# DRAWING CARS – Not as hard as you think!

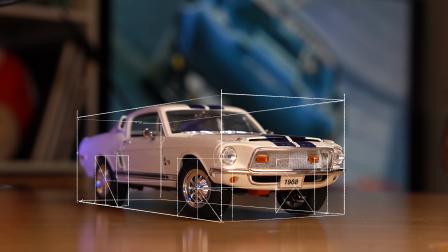4:03 Once you've drawn enough forms inside guides, it will make sketching and eyeballing complex shapes much easier,
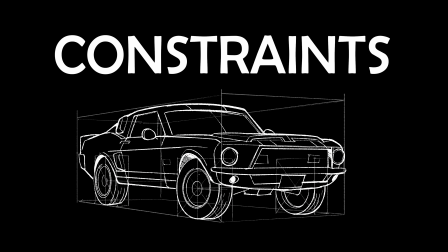4:10 and you'll be used to drawing inside constraints. Max, have you ever done it in a car? You mean drive the posted speed limit? Always. Let's try drawing a basic car now, like this beautiful 1984 Ford Escort.
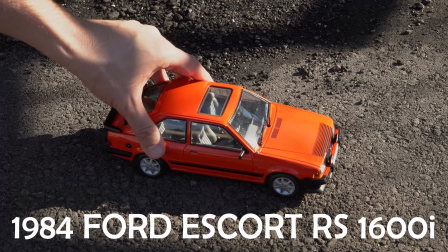4:33 And the reason why we're drawing a car like this is because older, boxier cars are the easiest to draw.
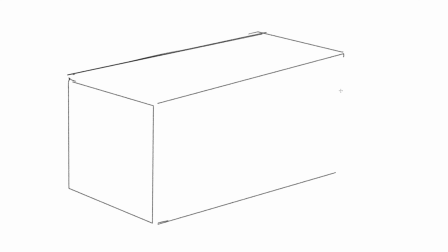4:39 First, draw a box to indicate the overall perspective, then segment it to build the body. Keep in mind that the box has to be long enough for all the wheels and doors. Then, build a greenhouse that tilts inwards.
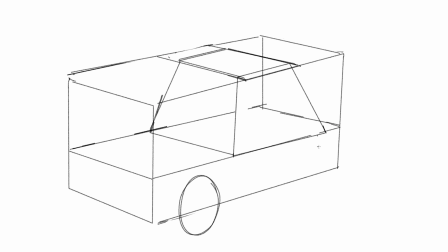4:52 Next, find the wheel placement and draw in some ellipses. make sure the body is sitting correctly on the wheels.
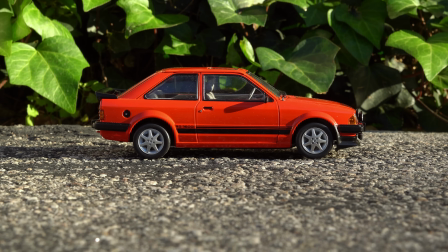5:00 Most cars sit fairly low to the ground, so you can stop drawing cars like this, unless you're drawing a monster truck.
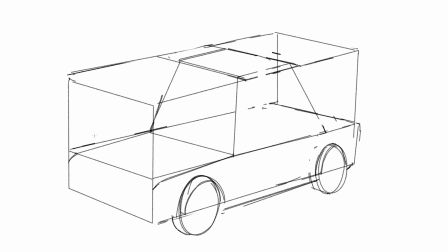5:08 And now add some tapering to the body and greenhouse, and start dividing the forms with doors and paneling. And notice that even though I told you in the previous exercise to measure out distances with guides, my process only includes loose guides. When you become more familiar with drawing cars and car shapes, you won't need guides as much.
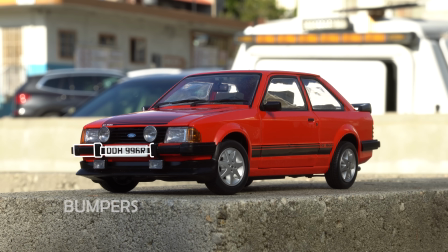5:26 Now add other body elements like bumpers and more body paneling.
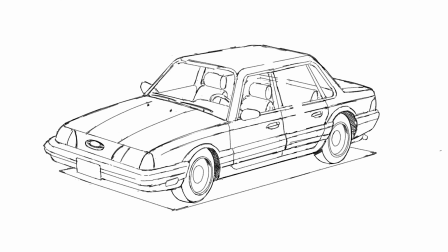5:31 And keep in mind, it's okay to move things around when you're working. If there's not enough room for the doors, it's fine to extend the body. Just remember that when you move things, keep the perspective consistent. Start building the front grille and add the headlights.
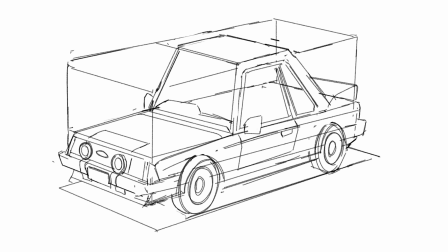5:46 Now it's time to just finesse things like doors and body panels and finish out the tires.
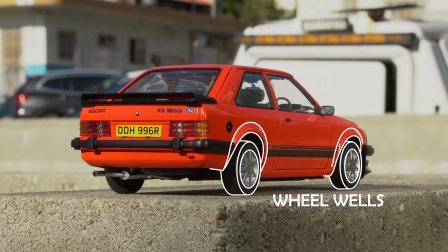5:51 Remember that they need to sit inside the wheel wells, but their exact placement can be up to you.
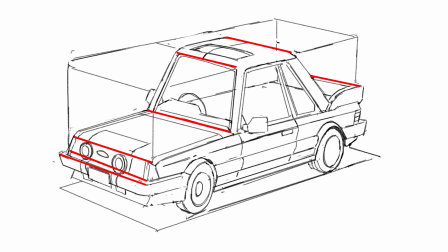5:56 If you're having a problem with placement, try to draw a guide so that you can see the alignment of objects.
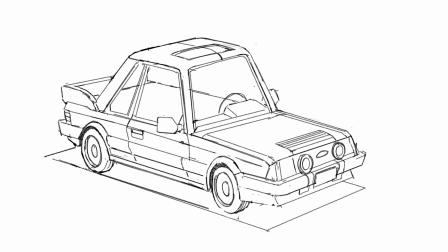6:03 Always flip your drawing over and look at its reversed appearance to check for errors. Good drawings look correct when mirrored. And then just keep adding detail.
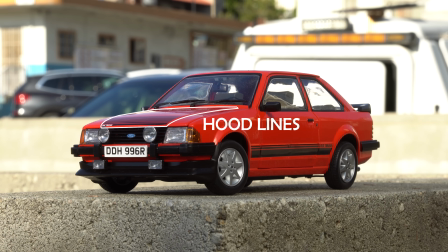6:13 It still needs hubcaps, side view mirrors, hood lines, trim, and wipers.
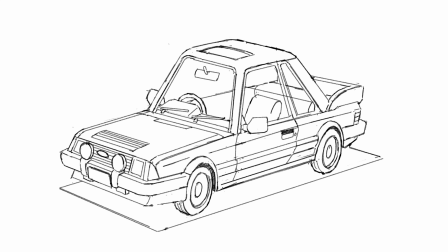6:18 And finally, you should add the interior. So a big shape for the dash, and then try to fit in the seats, ideally in good locations so they don't make any weird tangents. It's tough to fit everything in here accurately, so use your best judgment.
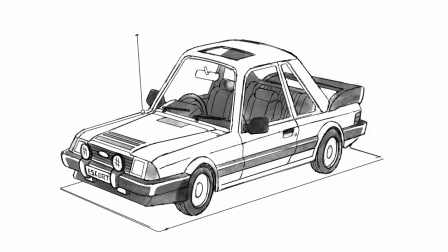6:32 You may have to cheat things for best clarity. Max, how do you make a small fortune with a Tesla? You start with a very large fortune, and there's no more words on the teleprompter, so... I think that was the joke. Yeah. They're expensive.
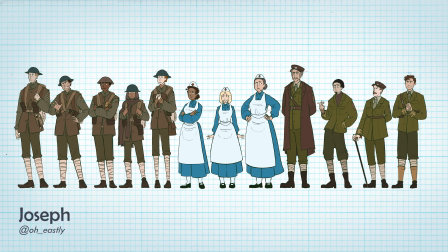6:54 Yeah. Joseph sent us these characters from his World War I comic.
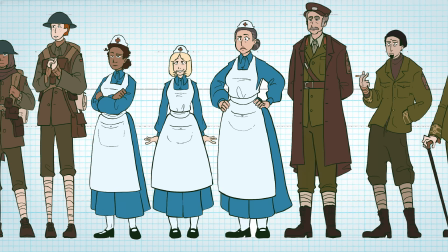7:00 And it looks like the Doughboys are gonna need some vehicles to help with their war effort.
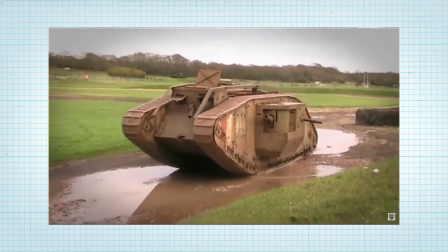7:05 Let's start with a tank, because big, boxy, military vehicles are the easiest and best place to start, since they don't really have complex curves.
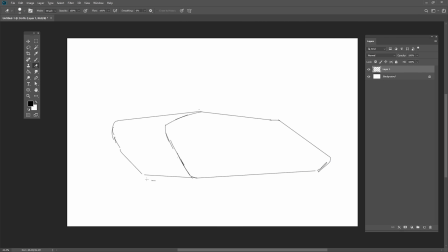7:14 I start by roughing out the overall shape, which is kind of a diamond box, and I imagine that the perspective lines are going a bit like this, to emphasize that the top part is high above the viewer.
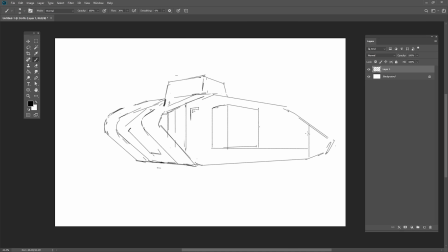7:26 And then I just draw in shapes for the tracks, and I work out the middle part, which is, again, just boxes.
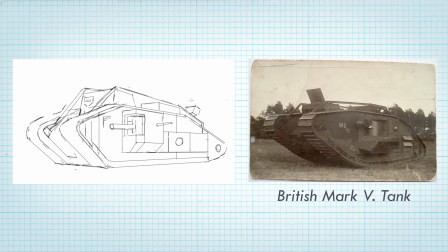7:32 I modified the shape from a real Mark V to give it a much taller turret, so that the overall silhouette became more exaggerated and clear.
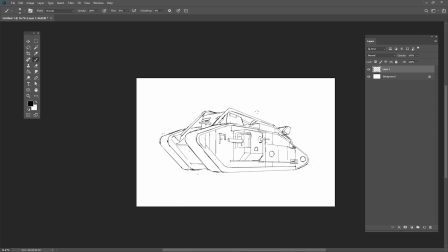7:41 And then I just kept in adding smaller details, which are mostly flat elements.
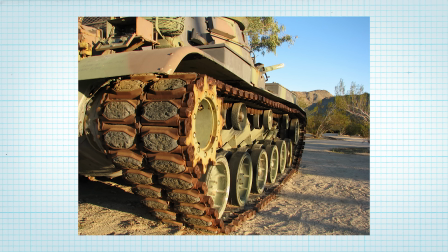7:45 Although in real life, tank treads are super complex chains with a ton of joints.
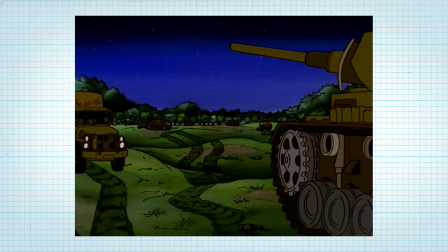7:50 In animation, we would probably simplify them for movement.
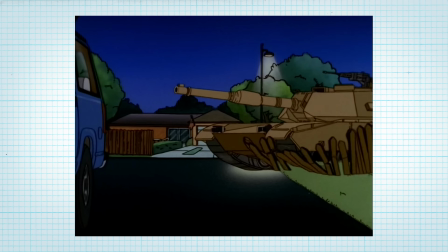7:55 Unless we're showing a very close-up view, it would be too much to show all those linkages if it had to be animated by hand.
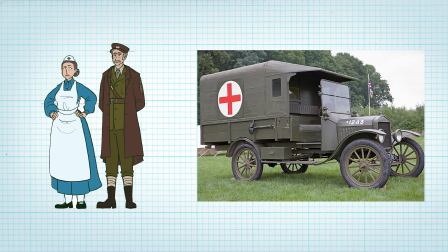8:03 Let's also draw a Model T ambulance for the medical staff.
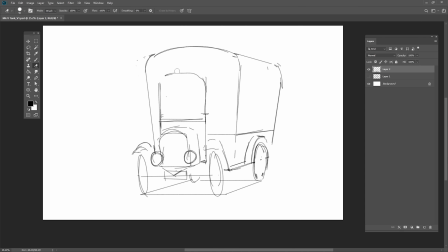8:08 These older cars are great to start with because they are made out of such simple shapes.
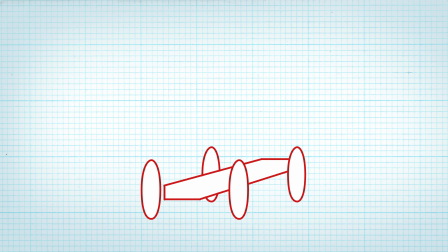8:13 It's just a frame with tall, thin wheels with boxes and fenders on top.
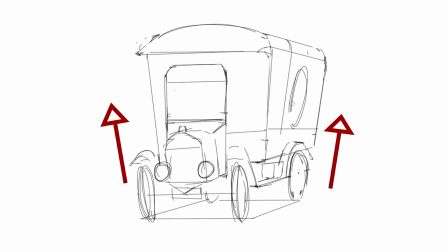8:18 The only thing I'm going to do is skew the covered area a bit to make it more stylized.
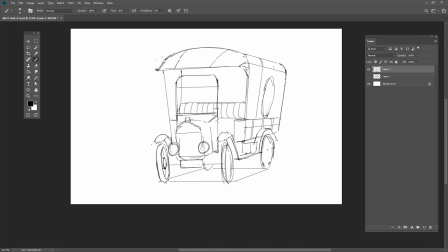8:24 Model Ts have a lot of spindly bicycle-type elements on them.
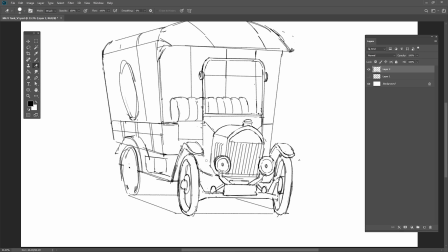8:28 They sit fairly high on the frame, which means that you can see a lot of the undercarriage, so it is helpful to understand what the hell is going on down there.
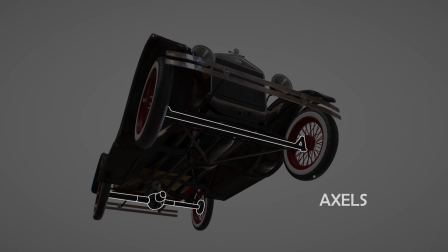8:37 If we look at a 3D model, we can see the axles, the frame, and the transmission. Attached to the axle is the suspension, which absorbs bumps and keeps the body of the car floating on top.
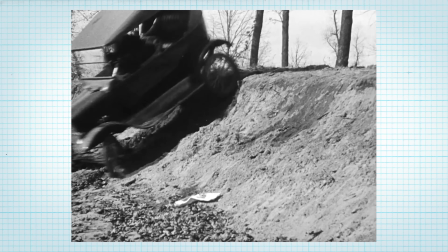8:49 Interesting fact, Model Ts have incredible suspension that allows them to drive over all kinds of terrain,
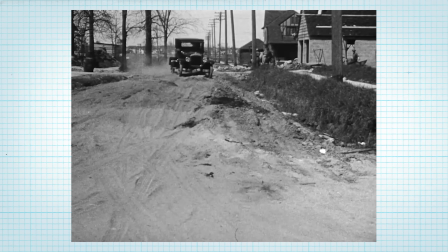8:55 because they were designed at a time when roads were a lot sparser.
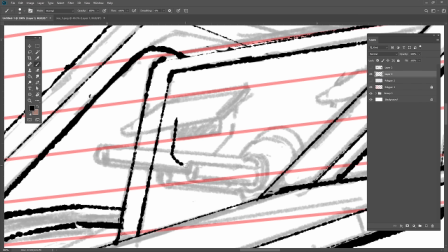8:59 Brent, can you imagine, like, we have so many roads, can you imagine a world without roads?
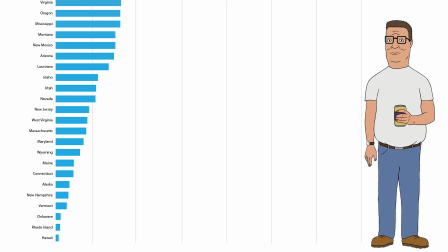9:04 That I cannot, Max, because I am from the great state of Texas. Texas, where they have the highest square footage of pavement per person.
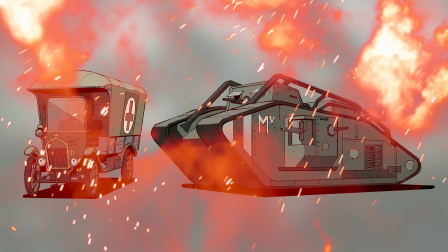Tires can be drawn with a variety of methods. You could become extraordinarily good at drawing ellipses.
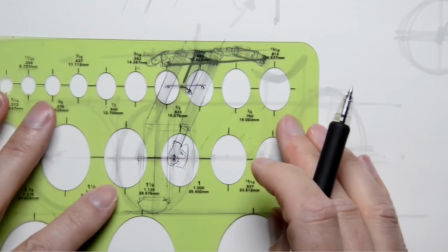9:28 But you can also use guides. In real life, designers use various ellipse guides with pre-made sizes and perspectives. But in digital art, we can use the ellipse tool to create guides.
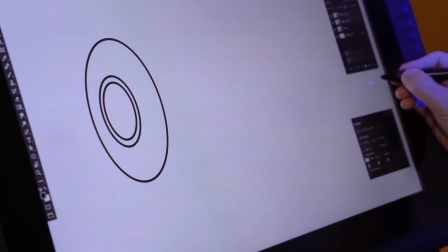9:41 By making an ellipse and skewing it into the proper perspective and duplicating it, you can create a perfect tire guide to trace.
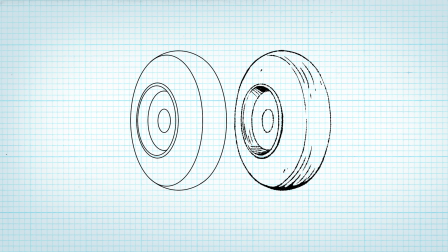9:49 Or you can also make a tire out of stroked ellipses and merge them to create a uniform tire.
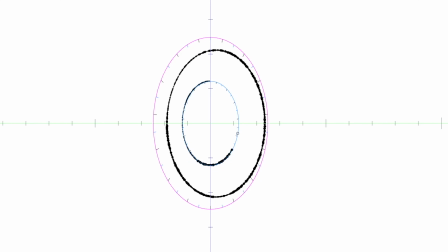9:54 You can also use Lazy Nozumi, That way, you can get smoothly drawn, handmade lines.
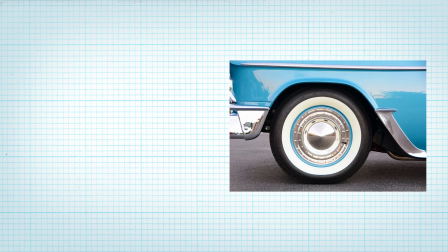9:59 A simple tire might just be a cylinder with a hubcap, but a more realistic tire might have a complex hubcap.
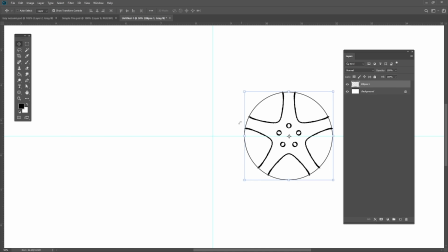10:07 For that, you're going to want to design a flat guide and skew it into place to trace.
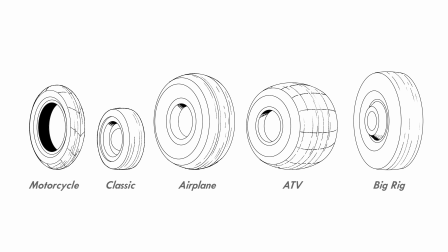10:12 Keep in mind that not all tires are the same. The proportions of a tire can say a lot about the specific function of a vehicle. So see what works for you. How was that? Good. We just need to show them how to do tread now. I'm not doing tread. I'm not doing tread. Nobody should be doing tread in animation. I'm not doing...
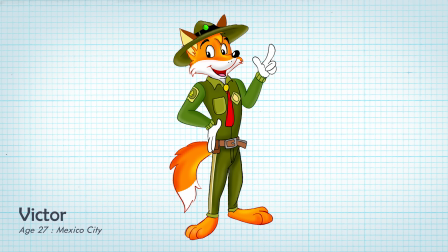10:37 Victor sent us this Forest Ranger Fox, so he needs some sort of vehicle to go with him.
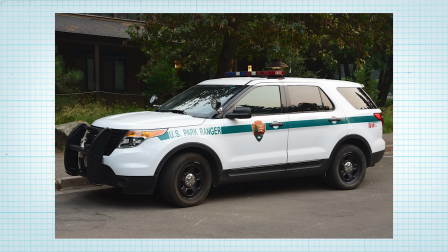10:44 Now, real park ranger cars are kind of like these Chevy Tahoes,
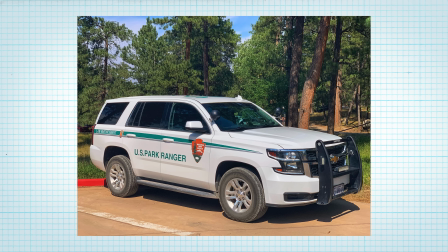10:48 but these look a little bit too imposing and modern for a charming character like this.
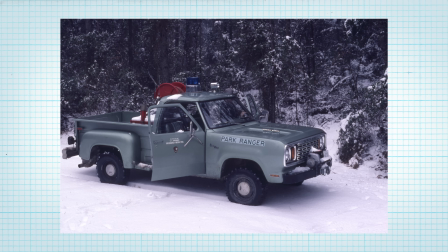10:53 So he should get something a bit more vintage and friendly. Perhaps something like this old truck or this Jeep.
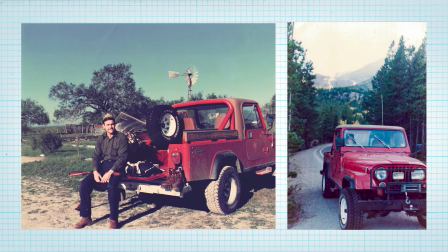11:00 Jeeps are very interesting because their design hasn't changed much throughout the years, making them one of the most easily recognizable cars to draw.
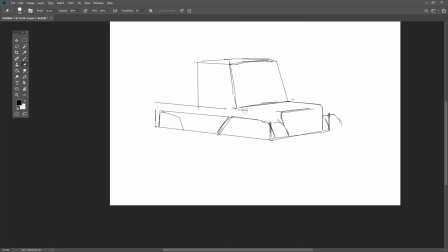11:09 I'll start by just boxing out a pickup shape and then adding fenders.
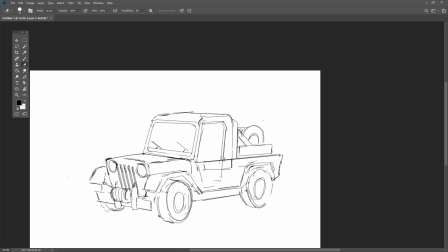11:13 And then I'll add some more utility with a big grille, a winch, and some extra mirrors, and maybe some side panels.
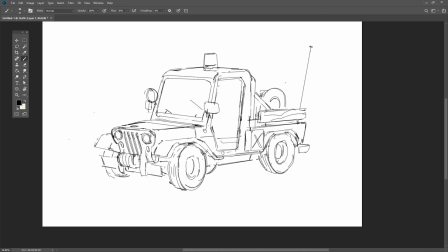11:20 At some point, I wanted to make it look slightly less aggressive, so I reduced the size of the wheels and made the cab a bit taller.
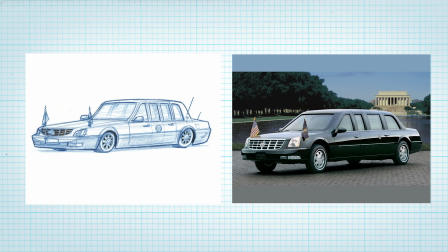11:28 So that way we'll be able to see inside where the character is. Since we're drawing cars for animation, they can be more stylized than their real-life counterparts.
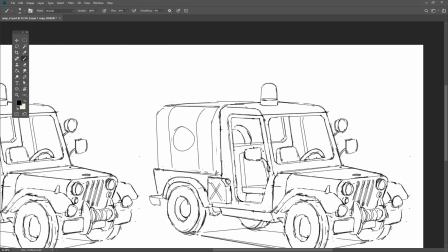11:37 And then I wanted to try one more with a canvas top, since I felt like the pickup bed wasn't quite friendly enough for our Forest Ranger.
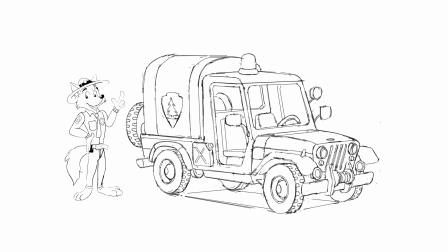11:46 This is what the final sketch looked like, and then I cleaned it up using a perspective grid,
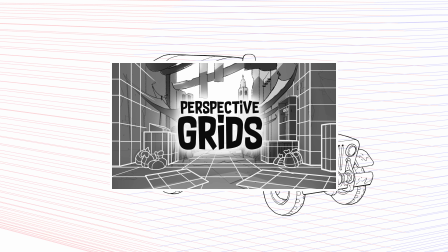11:51 which we discussed how to make in this video, and then added color.
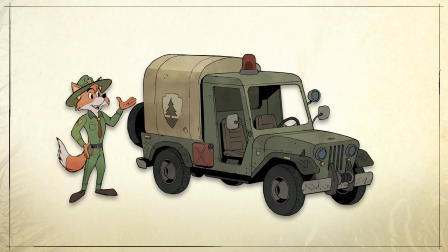11:56 Oh, I actually have a good driving tip. Mm. Yeah, if you press the gas and you press the brake at the same time, it'll take a screenshot. Yeah, so try that out. Don't try that. No. Try it. Don't. No, try it.